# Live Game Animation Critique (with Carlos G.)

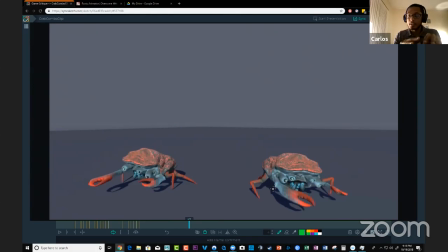[11:48]
I have been removing any of the other like minor axes that I'm not working on just to focus solely on just that one axis but that makes sense to have it roll like that instead though like that would definitely accentuate it more if you're comfortable
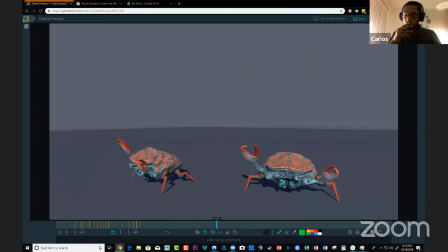[12:05]
working workflow wise it's totally legitimate to to forget about the other axes for a while like you can just keep it clean like you said you can do the twist first and focus on
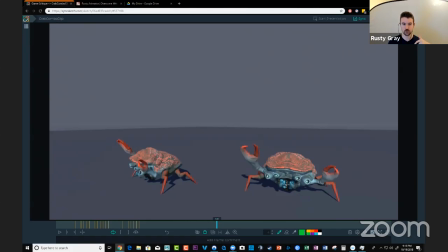[12:18]
that and worry about the rest later knowing you're going to go back to that just you know make sure you go back to that and um this is something that if you're if you're are you blocking in stepped uh for some of them i am for others i am going into a straight ahead
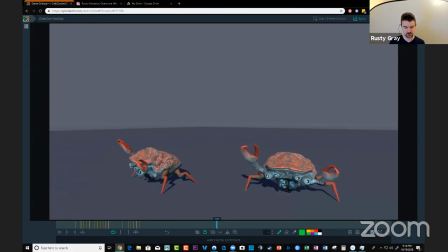[12:34]
and pose to pose okay so if you're blocking in stepped for some of these shots for those shots i would say um know that you're going to go back and and tweak add those extra rotations but make sure you add them just before you go into spline got it gotcha
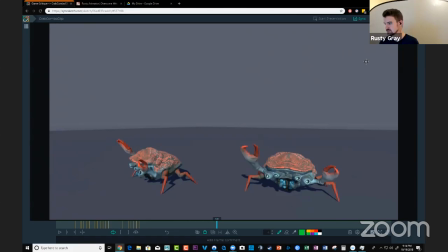[12:53]
amazing quality wow i'm just checking the chat feed here catching up i know it's a little delayed hi guys i hope everyone's enjoying it so far i like what you're doing from
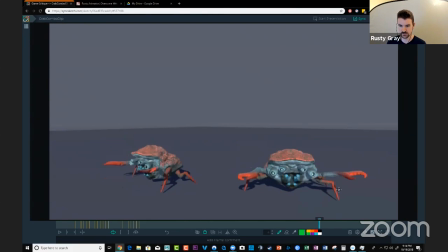[13:10]
like a bend to straight standpoint like where you've got this Bend Claw, and we've got this straight into the bend. But it's a bit poppy, so really,
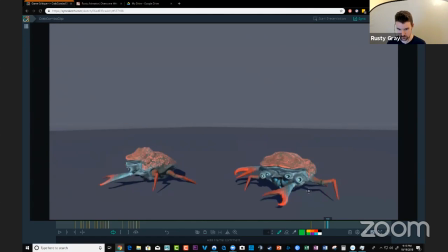[13:26]
like, when you get to the point where you're working on the arms, consider the arc of that, like, what I like to watch is the elbow. So this here pops just because
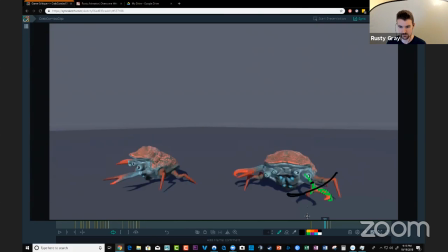[13:45]
that the arc is coming across and then it just goes back like that in one frame. So how do you fix that? Probably like an easy solution.
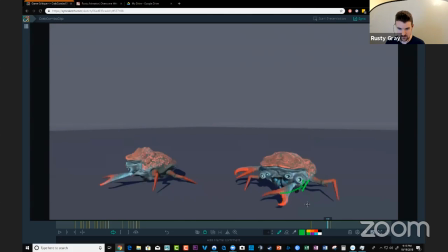[14:01]
Let's see if I turn ghosting on. An easy solution would be to have this straight like around here or vice versa. So you have this straight here, and then you're just kind of like arcing into that bed from this angle. So you arc in and then arc out, and you can create kind of like a figure eight like that.
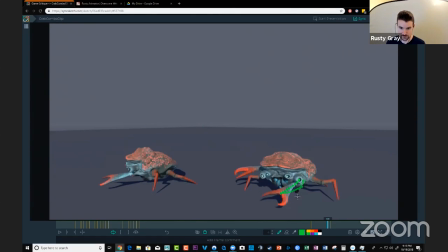[14:22]
The other option, like I said, is to do the opposite, where you keep the straight here, and you just move the bend forward if you can. And then another option besides that is to think about this in 3d space and maybe have the bend like underneath it
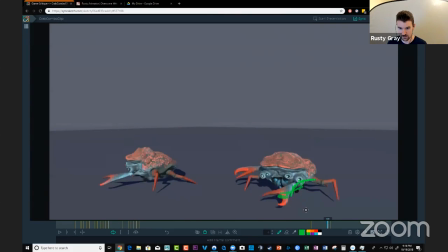[14:41]
so that it kind of arcs down here right rather than it rather than it being or an arc that's more from the side angle like you have the bend just kind of like down here and lower you know so we'd be very conscious of those arcs and that way you won't get those pops in there
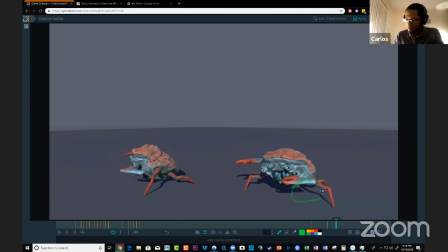[15:00]
gotcha so yeah i mean once once have that body feeling better once all the body is arcing this is going to be so much easier because you won't be fighting the the linear moves that the body's already giving you it would kind of be getting some pretty arcs out of it because the body's already working